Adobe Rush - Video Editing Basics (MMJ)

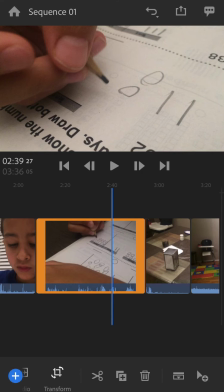[4:09]
So when you're happy with the part that you definitely want to use, let's say the beginning of my clip for this clip starts right there.
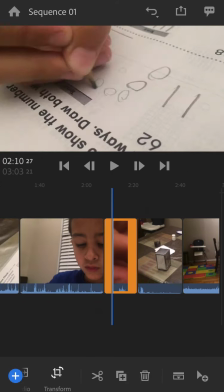[4:17]
I could grab the beginning of that clip and kind of trim that clip.
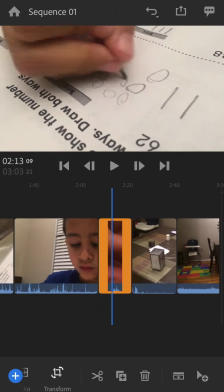[4:23]
All right, so now I'm happy. This clip is stable and it works.
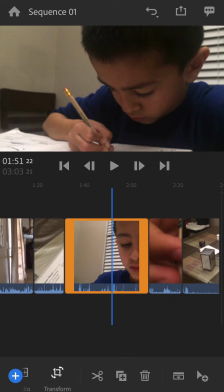[4:28]
And I'm going to do the same thing for these clips.
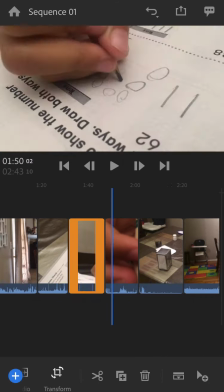[4:31]
Let's say I'm going to grab the ending of this clip to where Ibrahim is
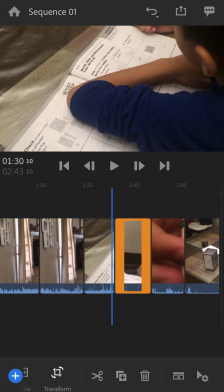[4:40]
writing, and then this clip seems like okay, and then here's another clip.
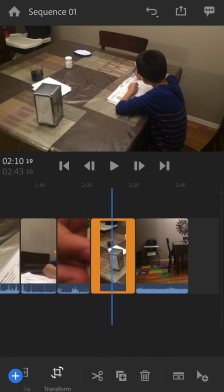[4:48]
Obviously I don't want the part of the clip where Ibrahim looks at me,
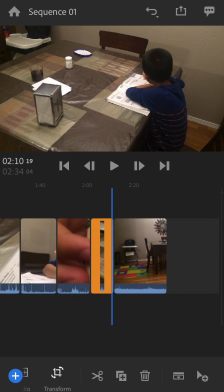[4:52]
so I'm going to trim it to about there to show that he's still working. and then this clip is a little longer.
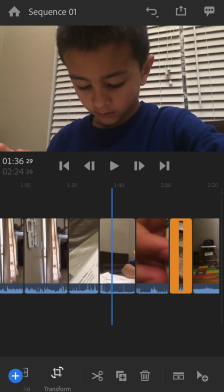[5:00]
I'm going to trim that as well. So here's the idea for my cover shots.
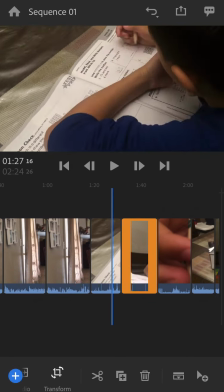[5:05]
Here's what I'm paying attention to. So first of all, these cover shots are all related, and second of all,
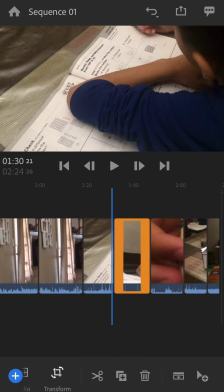[5:12]
they are organized in a way, I got to organize them in a way to where when we are watching these, they don't look like jump cuts. Because if you edit this clip to this clip, it may be a little bit jarring.
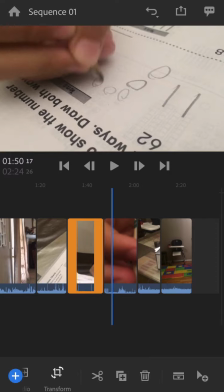[5:27]
So you got to be careful with the way you stack your clips. This edit,
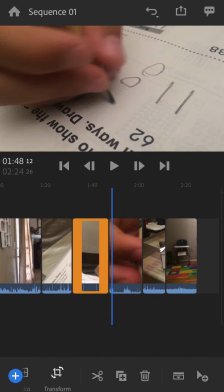[5:34]
works pretty good because there's a close-up shot and the face, so that works good.
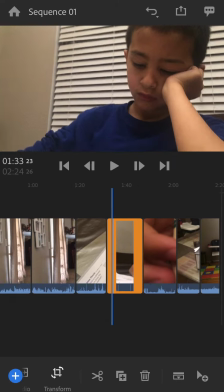[5:41]
So how could I fix the problem between these two shots?
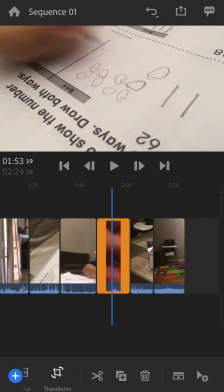[5:45]
I could go back to this clip, which is a wide angle shot, and then I could move it.
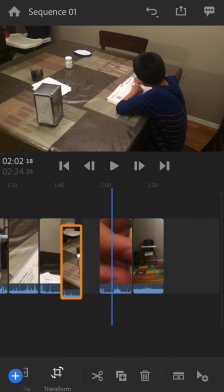[5:51]
Oops. I could grab that shot and move it and insert it between those two clips.
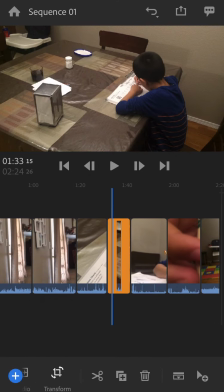[5:57]
So now we have this clip, and then we go to the wider angle shot,
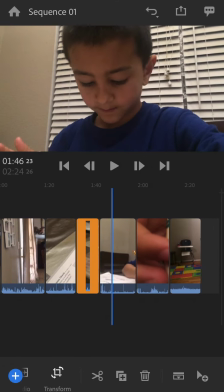[6:03]
and then we go back to the close-up shot right there. Right?
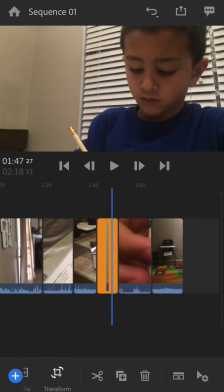[6:08]
So now, as you can see,
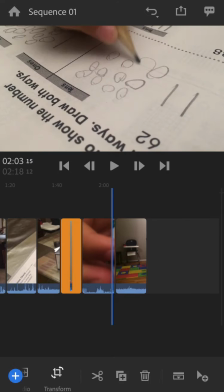[6:10]
I edited this sequence to where there are no jump cuts and nothing is just strange or out of the way.
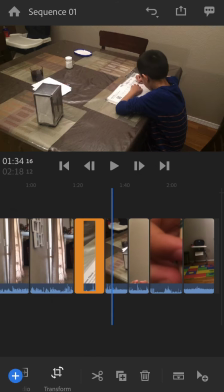[6:18]
All right, so this was the part 2 where I organized my clips in a way that I like them.
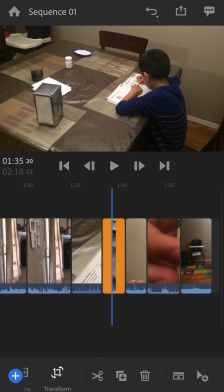[6:28]
So now the big thing is just to take these clips on top of my talking head clips.
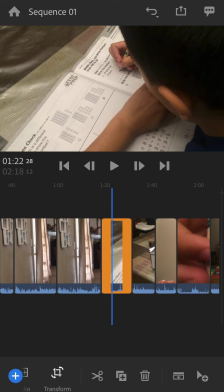[6:33]
Well, how do you do that? It's actually very easy. If you go back to the beginning of these options here, the third option here is turns on the timeline feature here.
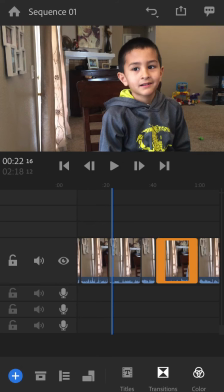[6:44]
So once you got the timeline feature, and I'm going to zoom out,
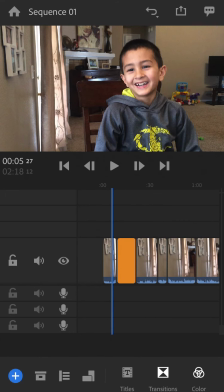[6:49]
the way I want my story to be is just like I would start with Ibrahim's talking head, and then about 10 seconds into it, I'm going to start plugging in my cover shots. So right about there.
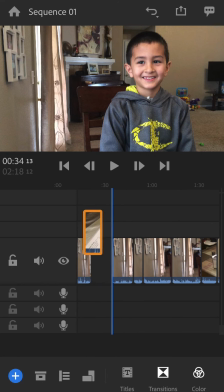[7:03]
So I'm going to go back to my first cover shot, and I'm going to drag and drop it on top of, oops,
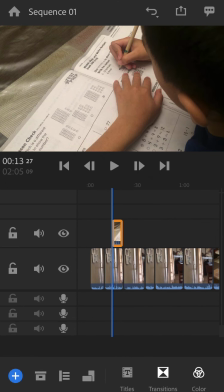[7:13]
I made a mistake there. I'm going to just go all the way to the to the top of the screen. If you see where it says sequence 1, there's an arrow there that will undo if you make a mistake.
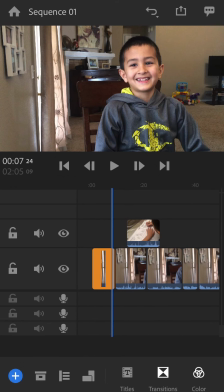[7:27]
It becomes my best friend when I make a lot of mistakes.
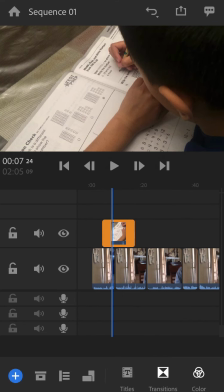[7:30]
So I'm going to grab this clip and I'm going to drop it right about there to where this clip ends and the other one starts.
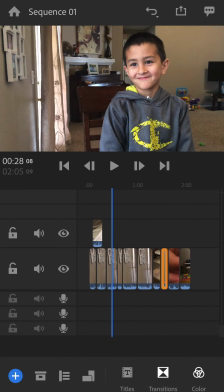[7:39]
And I'm going to do the same thing for the other clips that I got here.
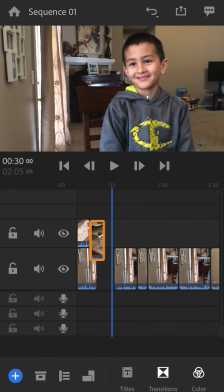[7:44]
So I'm going to go grab my next clip, stack it.
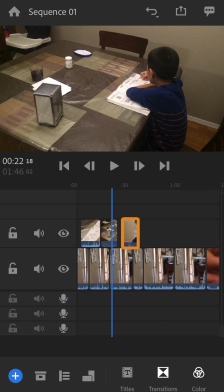[7:48]
Basically, I'm taking these clips and I'm putting them on the second layer of video.
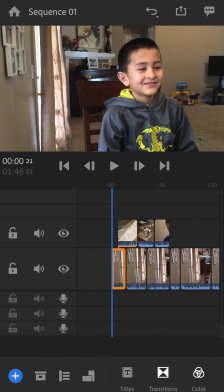[7:56]
You see, this is there's the first layer and then second layer. Here's why.
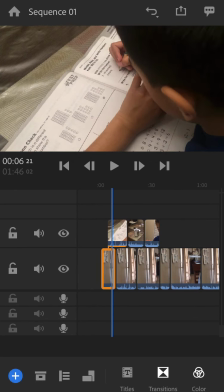[8:00]
Any layer that appears on top of another video layer will end up showing up on your screen.
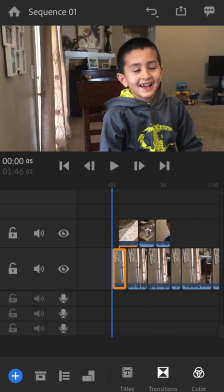[8:07]
So just like so. So our story will probably play back something like this when we are done.